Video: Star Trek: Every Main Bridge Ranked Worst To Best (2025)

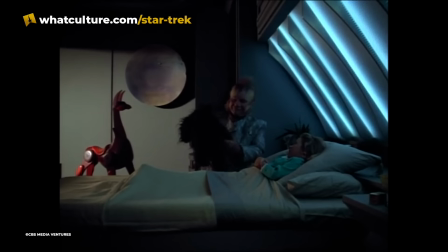0s
How's it going, my dudes? This video's brought to you by Squarespace today. Depending on which Star Trek series you grew up with, the bridge of the Starship Enterprise,
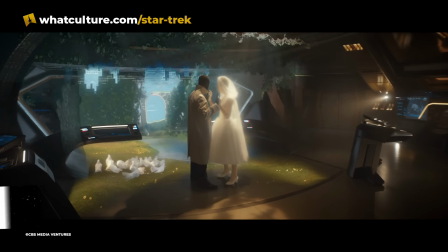8s
USS Voyager, Defiant, or Discovery can be as familiar and comfortable as your own living room.
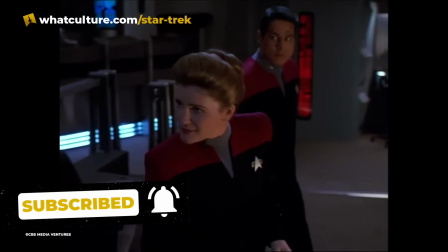13s
These futuristic command centers are, in many cases,
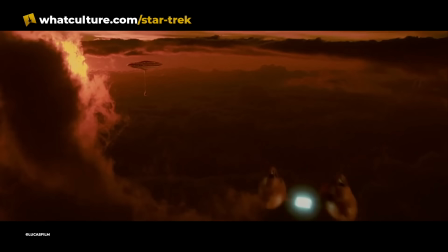17s
as iconic as Star Trek starships themselves and as recognizable as any famous television or movie settings. The interior styles of the main bridges have developed and evolved over the years,
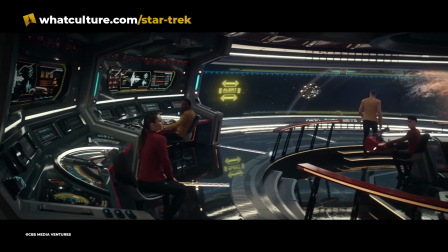27s
from the cardboard set of the original series to the literal metal bridge of Pike's Enterprise in Star Trek Strange New Worlds.
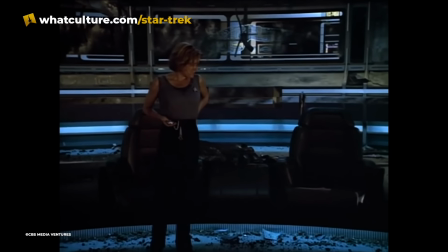33s
They've also been a distillation of the tone and feel of the shows themselves, cushy and comfortable during the Next Generation years,
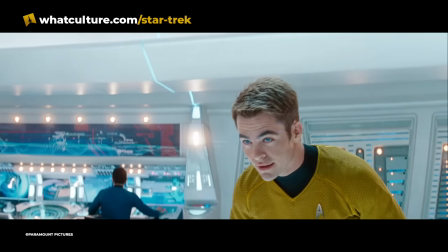41s
rougher around the edges on Enterprise, and blindingly futuristic in the Abrams films. You definitely already know which Starship bridge you've secretly dreamt of sitting at the center of, but here's our ranking of Star Trek's most iconic bridges.
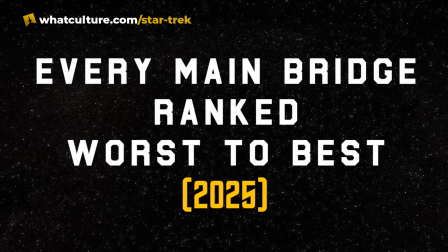54s
From greatest to greatest, here is every main bridge ranked from worst to best, 2025 edition.
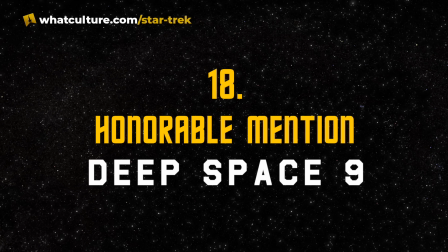61s
18, honorable mention, Deep Space Nine. Let's just get this out of the way up front.
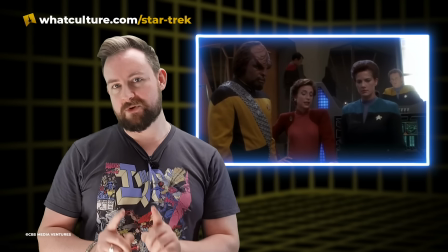66s
Space Station Deep Space Nine's Operations Center is not a main bridge. Ops is also not really the heart of Star Trek Deep Space Nine.
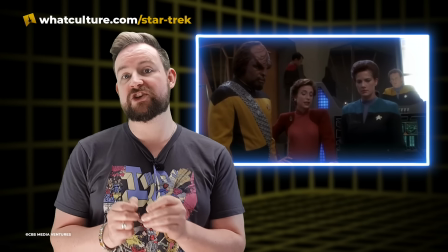73s
That would be the promenade, the most identifiable location on the station and the setting for most of the action in the show.
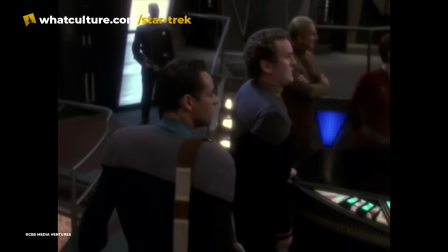80s
DS9's Ops is a set that's emblematic of the series, a confusing, hard-edged,
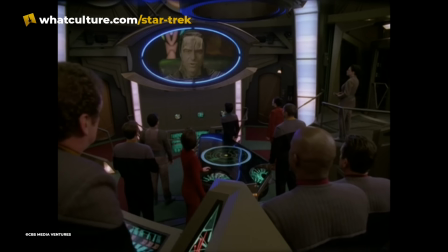86s
Cardassian-styled location that in no way looks like a great place to work, Ractagino dispensing replicators aside.
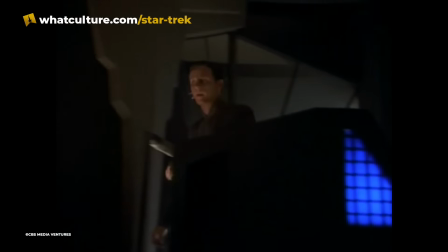91s
Ops is dark and shadowy, with various steps and raised consoles arranged with seemingly no real reason,
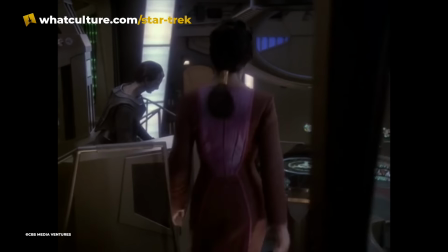97s
and an elevated commander's office looming over everything like a micromanaging boss.
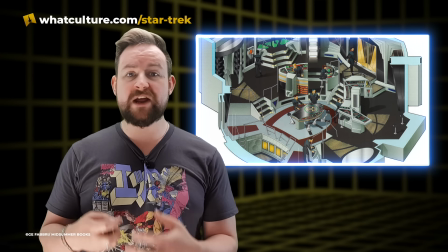102s
As a set, DS9's Ops is an incredible achievement by veteran Star Trek production designer Herman Zimmerman.
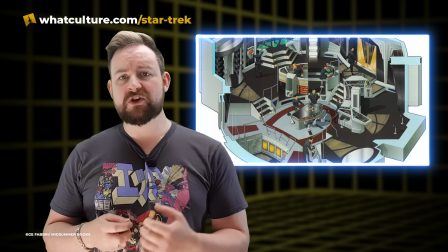108s
You'll hear a lot about him. A jumbled up mess of a command center that's a far cry from the easily recognizable ergonomic
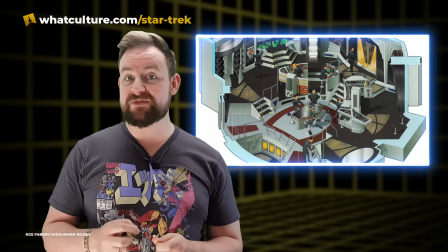116s
Starfleet bridges that both the characters and the audience had been used to for decades.
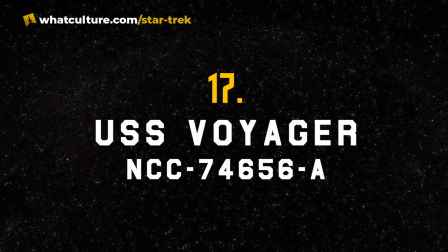121s
Number 17, USS Voyager NCC 74656A.
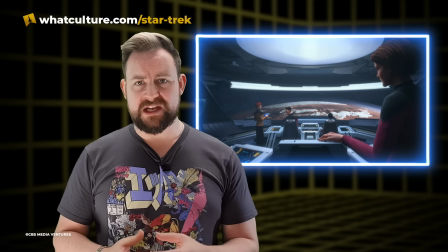127s
The bridge to Voyager A isn't awful by any means, it's simply a dull metal-on-metal grey.
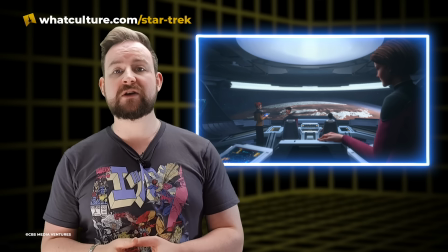132s
The consoles sure are nice with those LCARs, but we'll take the OG Voyager any day.
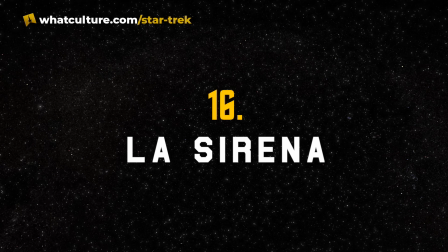137s
Next. Number 16, La Sirena.
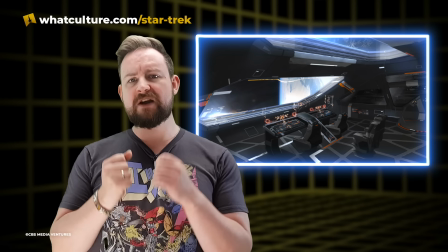141s
La Sirena's bridge is more of a cockpit, but it retains the iconic helm console and captain's chair configuration of Star Trek's past vessels.
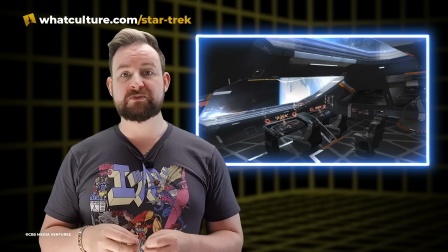148s
According to Star Trek Picard's production designer, Todd Czerniawski,
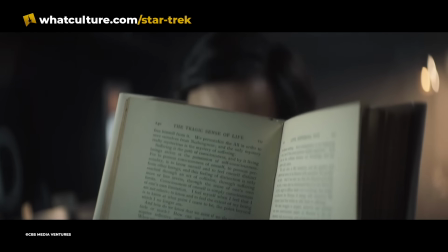152s
the huge open design of La Sirena's interior is meant to reflect the feelings of isolation and emptiness of her commander, Captain Chris Rios.
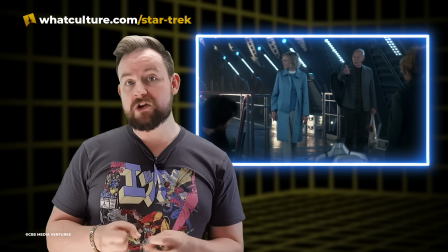160s
La Sirena's bridge resembles a cargo bay or an engineering section more than a bridge,
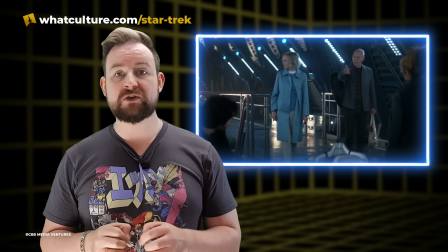165s
with cargo containers stacked along the bulkheads and the ship's warp core against the rear wall.
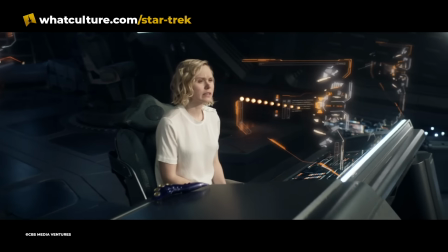170s
The sheer size of the set, along with the new late 24th century holographic interfaces, make La Sirena's bridge an impressive setting,
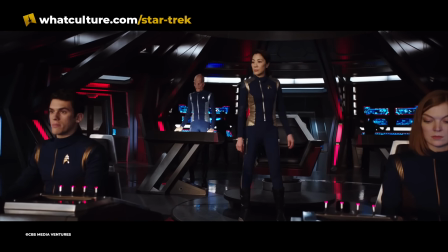178s
serving as a contrast to the bridge of contemporaneous Star Trek Discovery's ship and helping to create a unique aesthetic for Star Trek Picard.
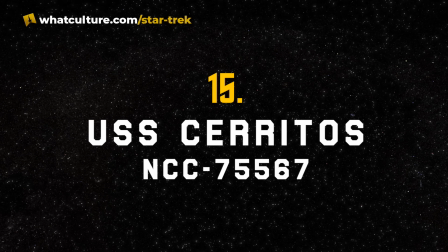186s
Number 15, USS Cerritos NCC 75567.
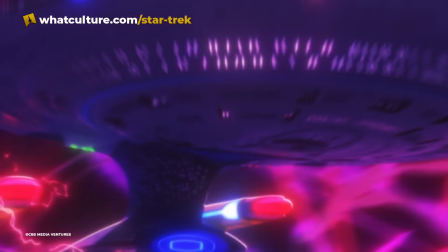191s
Star Trek Lower Decks' USS Cerritos is the quintessential TNG-era starship, and so is its bridge.
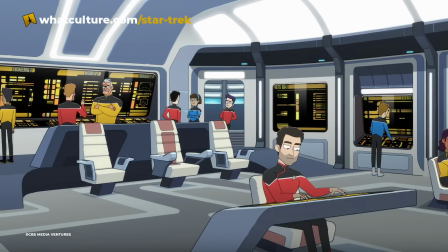196s
A pretty straightforward reinterpretation of the Enterprise D and Voyager bridges at first glance, the Cerritos bridge is surprisingly detailed and stylish for an animated sitcom.
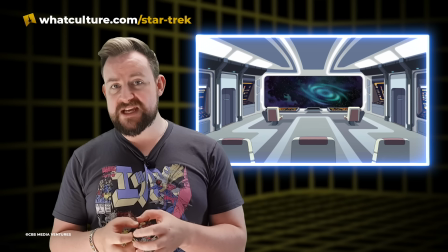205s
With roughly the same arrangement of consoles as the Enterprise D, actually the redesigned Enterprise D from Star Trek Generations to be exact,
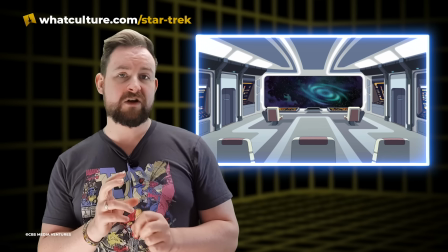211s
the Cerritos bridge incorporates the classic LCARS computer interface styling into the walls and even in the carpets.
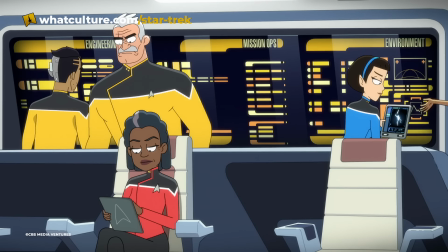218s
The Cerritos' bridge is a great design that harkens back to the 90s golden era of Star Trek,
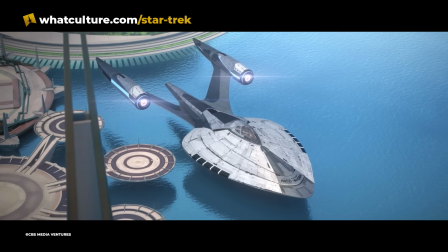223s
surprisingly comforting and oddly faithful when the rest of the franchise is doing its best to carve a new aesthetic niche.
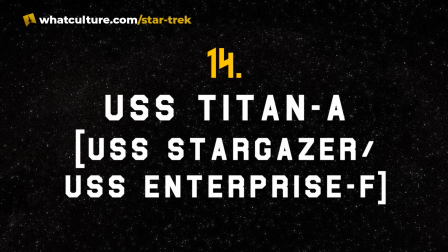228s
Number 14, USS Titan A, USS Stargazer,
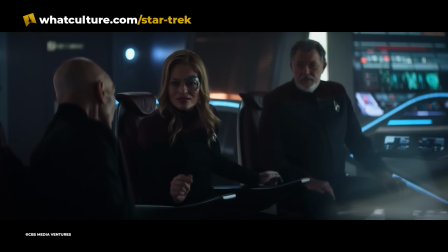232s
USS Enterprise F. The bridge of the Titan A is the focal point for much of the action in Star Trek Picard's third season.
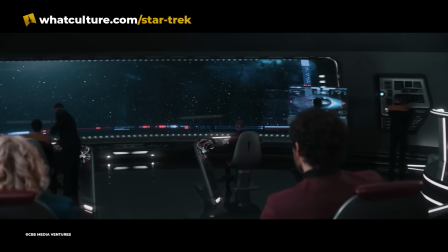239s
However, the audience had already seen this bridge before, sitting atop the USS Stargazer.
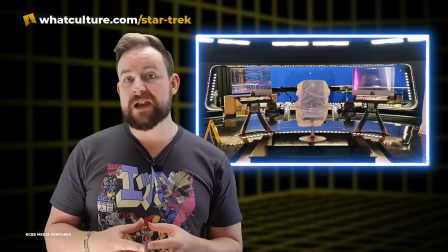244s
For the Titan A, production designer Dave Blass went back to an old idea by Mike Okuda.